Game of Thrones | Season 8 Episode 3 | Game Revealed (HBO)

So on some takes, I died, or Tormund died. I was really fighting for my life, for Christopher's life. Hark! Strong arms now.
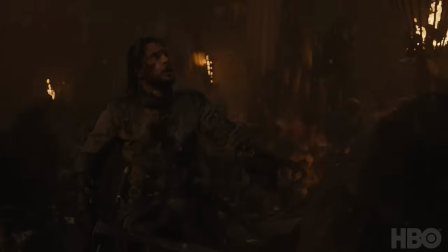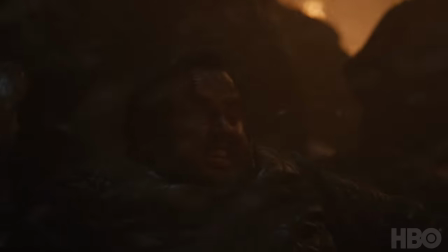1523s
One of the shots that I really loved there is John looks over at his best sees his best friend being attacked by all these wights and in any other circumstance, John would, of course, rush over to try to help Samwell. It was great, because it was this idea of Sam being one person John has always gone back for,
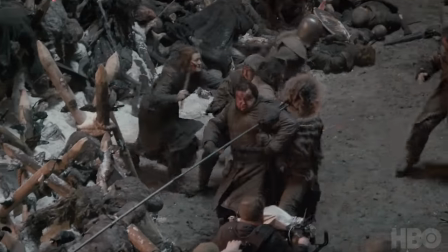1539s
has always relied on, has always been his true friend, and that he had to sacrifice him to go after the Night King.
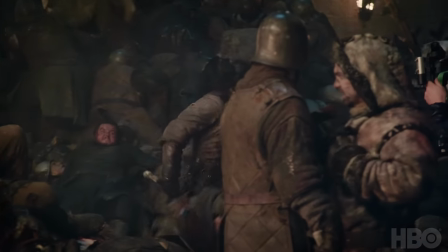1545s
And then it was finalized with a moment where, at some point, we just ran out of stunt guys to throw at Sam. And so he sat there, and he just started crying. And it was great, because it truly was crying amidst all this violence. So seeing John do that with Sam, I thought was a really, really great, again, he felt true to the character.
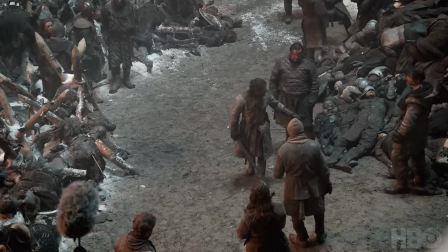1566s
If you're involved in a battle scene, you like to see yourself as a fighter, and you like to make it look as good as you possibly can.
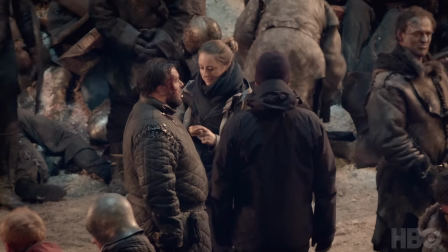1573s
And Miguel was the one who had to keep reining me in and say, Remember, you're playing Samuel Tarly, and Samuel Tarly is not a fighter. The reason that Sam is in there is because he's not a fighter, and it's because he can show how normal people would cope. So we had to really dull him down, and we'd just make it in such a way that we wouldn't allow him to be cool. We've just put him under so much pressure, which is not fair to him as a person, because we could do it to everybody else too, we just don't. We just, you know, we make Kit look really cool. We do, you know, it's like, all right, what can we do to make Kit look cooler?
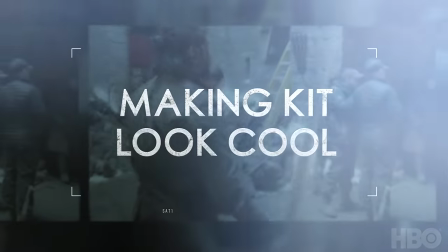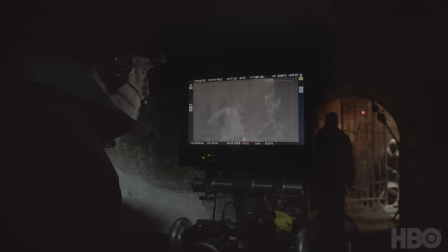1617s
One of the most challenging shots is when we travel through the courtyard extensively, And then we head down to what we used to call the old kennels. And as he's running down this very long, dark corridor, we had to coordinate about 15 stuntmen dropping out of the roof around him.
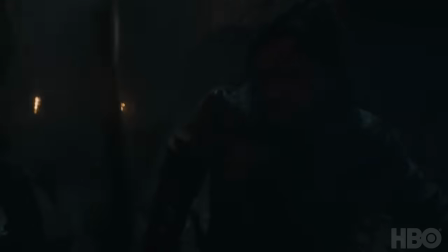1634s
They're obviously going to arrive in a certain zone, certain moment, certain second. Which, between the stunt guys and Kit, they had to coordinate perfectly.
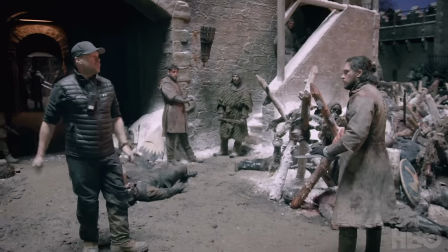1642s I'm going to get him to the wall. Now put it on his neck and then get out. Take your time. I wouldn't kill him.
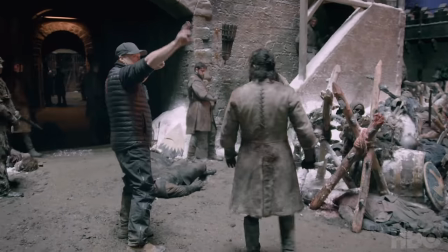1647s I wouldn't kill him until we see the next guy.
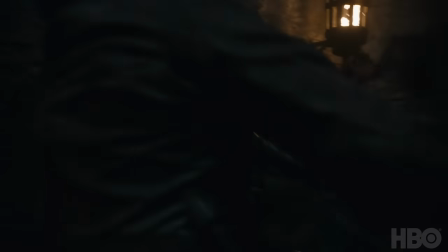1651s
And everything was really based around the idea of, like, how can we make it feel as messy as possible?
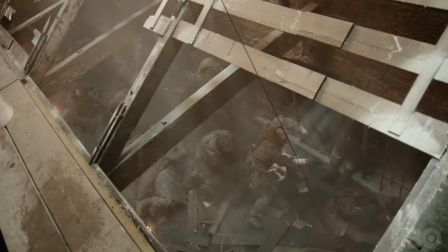1658s
But then we had to obviously put one of our stabilised handheld rigs behind him
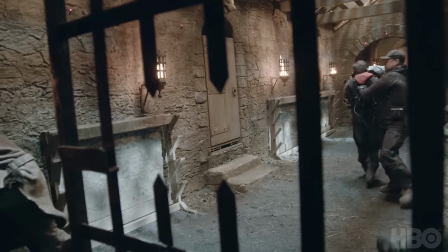1663s
and still stay really close to him to make the audience feel that jeopardy, the danger of what was happening. After we've choreographed it and rehearsed it, what have you, when we're shooting it, you know, my job is the safety of it and also making sure that it all works. Then I'm queuing, because, obviously, we all need to be in sync,
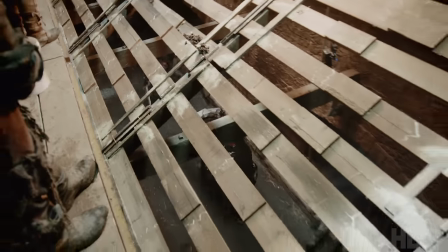That was probably one of the greatest challenges, just to be in the right time and the right place. And it had to be in, you know, fractions of seconds to do it.
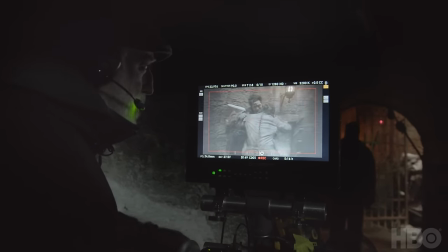1692s
And the camera did 180 round him at one point during all this chaos.
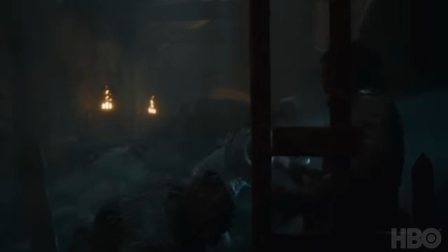1697s
And we run backwards at that point, until a great big steel door is on iron railings is shut right in front of these guys at the last second. And it feels like Jon Snow's just got through there, as has just the cameras just got through as well.
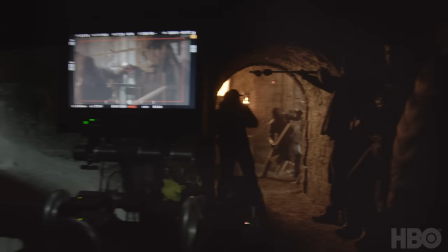1711s
So, yeah, it's a very cool shot.
Go, go, go, go, go! Let's go up here.
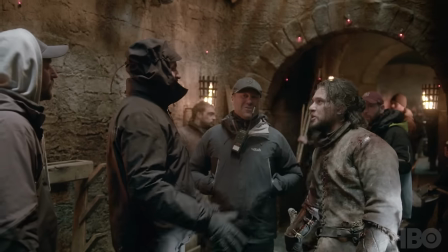1716s Come here! Just because we fancy making you do it again.
But ultimately, the key thing there was to give Kit the fight of his life
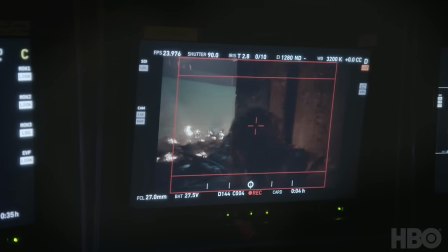1729s
and then at the end of it present him with an insurmountable odd, which is a dead dragon. Or an undead one. Or not dead.
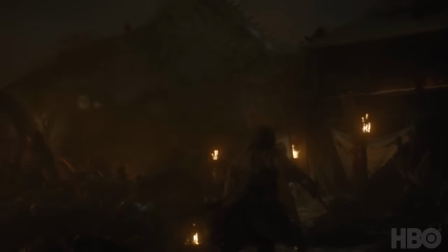1746s
Zombie dragon lands,
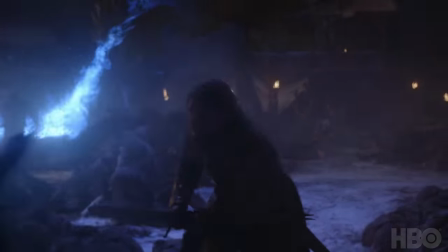1748s
having his face been torn off, can't exactly see, smashes through the ravenry. Just an insane fight where Jon is ducking behind these pieces
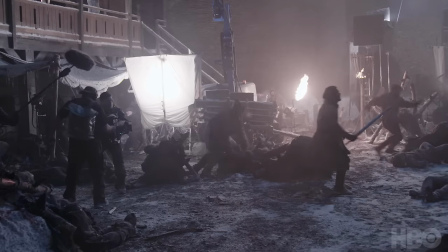1761s
of set as this icy blue fire is blasting over the top of him. But the fun thing is that Viserion is so damaged by this point, He already has a hole through his neck from being taken down by the Night King.
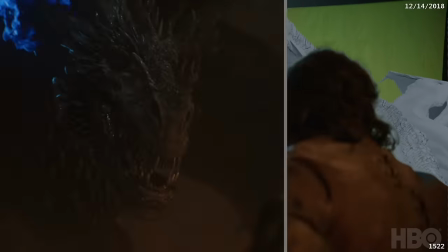1776s
Now he's missing half his face, so he's leaking. So, you know, this blue fire is kind of leaking and shooting around. There's fire blasting all over the place, which we shoot photographically for real, using a 3D motion control camera, blasting fire in a darkened stage.
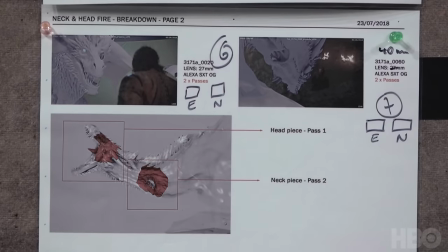1796s
We actually did laser cuts for Viserians from the digital model of those openings,
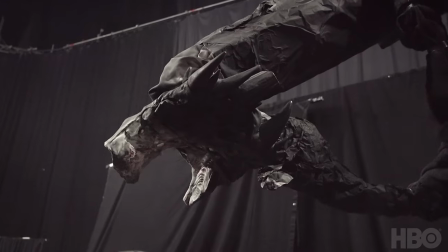1802s
and then bronze casts were made and then fitted by Sam Conway and his team with fire jets.
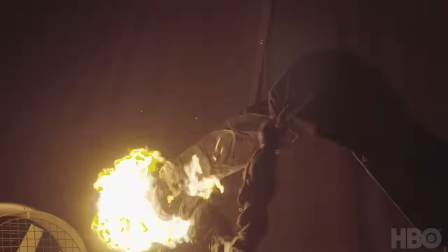1809s
Then that was put onto this robot with the quick arm so that the fire would leak out of openings that were accurate to the dragon. There were so many moving parts in this scene because you've got the environment he's living in,
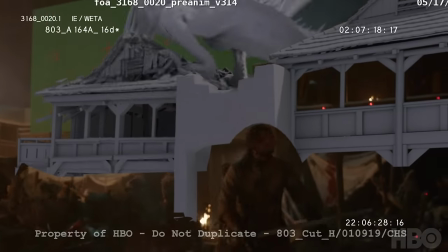1825s
which is partially the courtyard-dressed ...and largely virtual because of the destruction that's needed to be created.
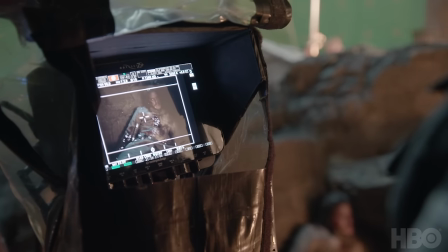1833s
There's shooting Kit in the set piece... ...so that he's got something to really duck behind...
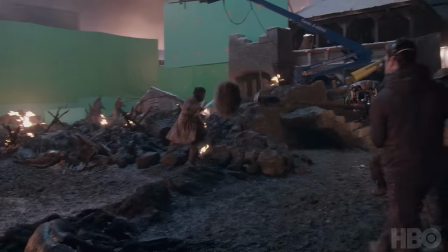1840s
...and have interactive lighting wrap around him.
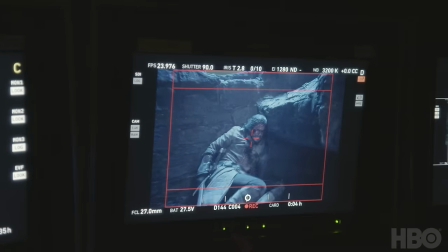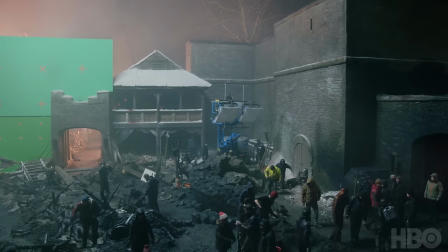1848s
We did a lot of destruction in that courtyard. We like building things, but equally we like destroying things.
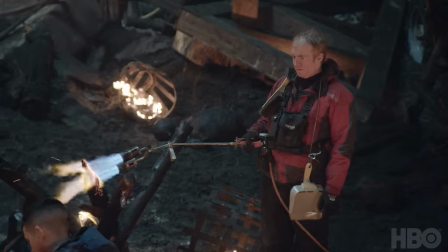1854s
That's always quite fun. So we go at it with flamethrowers, paint, earth, mud, you name it.
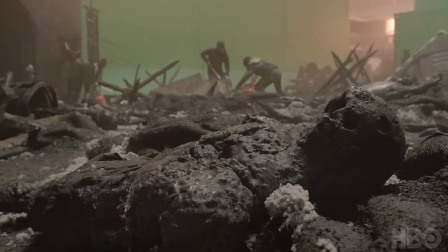1862s
We just take it in there and do whatever it takes to destroy the thing. I asked for a load of wood to be removed.
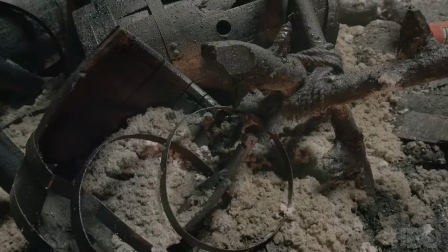1869s
We made a huge bonfire of it. We burn it for about a day until it's charcoaled. It's almost destroyed.
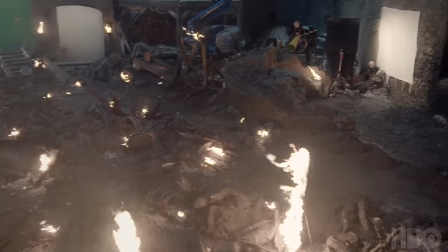1876s
Then actually you get something rather beautiful. It's rather wonderful. Just when you think that it's all over, And just when you think that Jon Snow's gonna be the hero again, we realise that Arya appears through the mist.
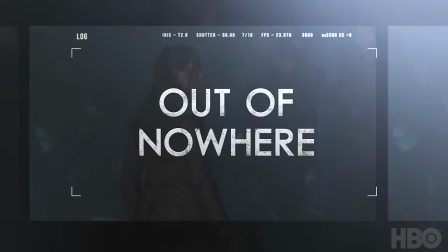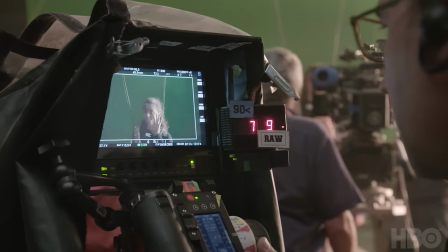I mean, you're like, ooh, maybe I'll get him. I'm not gonna get him. And then you're really like, ooh, maybe Jon's gonna get him. Wait, he's not gonna... And I remember actually being like, whoa! And kind of applauding in my head and then being like, yeah! And then in the re-through when, like, when Maisie was doing it, and we were all just like whooping and cheering. Yeah, it's amazing. I think Maisie thought it was super cool. Like, she was like, yeah, I'm gonna kill him. Um, Kit was really fine with it. I was pissed. I was pissed that it wasn't me killing the Night King. I could've, I would've, I would've given you like, I'd've bet you thousands before we read the finals.
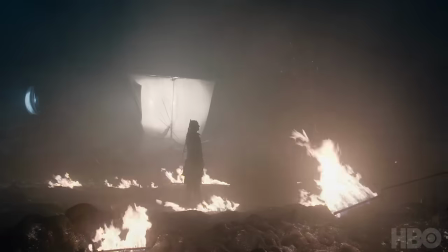1944s
I was like, yeah, it's definitely me. And then they lead you on that Jon's chasing the Night King. Jon Snow has always been the hero, the one who's been the saviour, but it just didn't seem right to us for this moment.
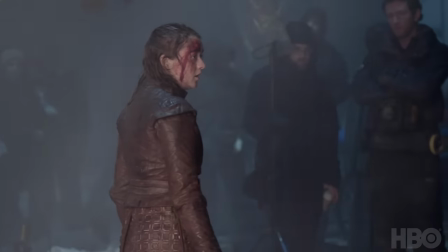1958s
It's probably three years now or something we've known that it was gonna be Arya who delivers that fatal blow. Dan and David let me break all the Game of Thrones rules for that sequence.
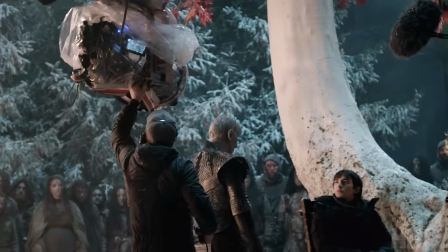1970s
The majority of it is shot at 96 frames a second. It's all super slow motion. It's all heightened reality, which is not what they usually do. It's a surreal nightmare.
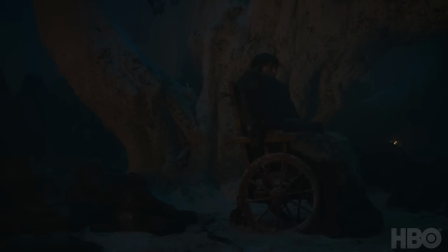1981s
Finally, the Night King and Bran were finding each other.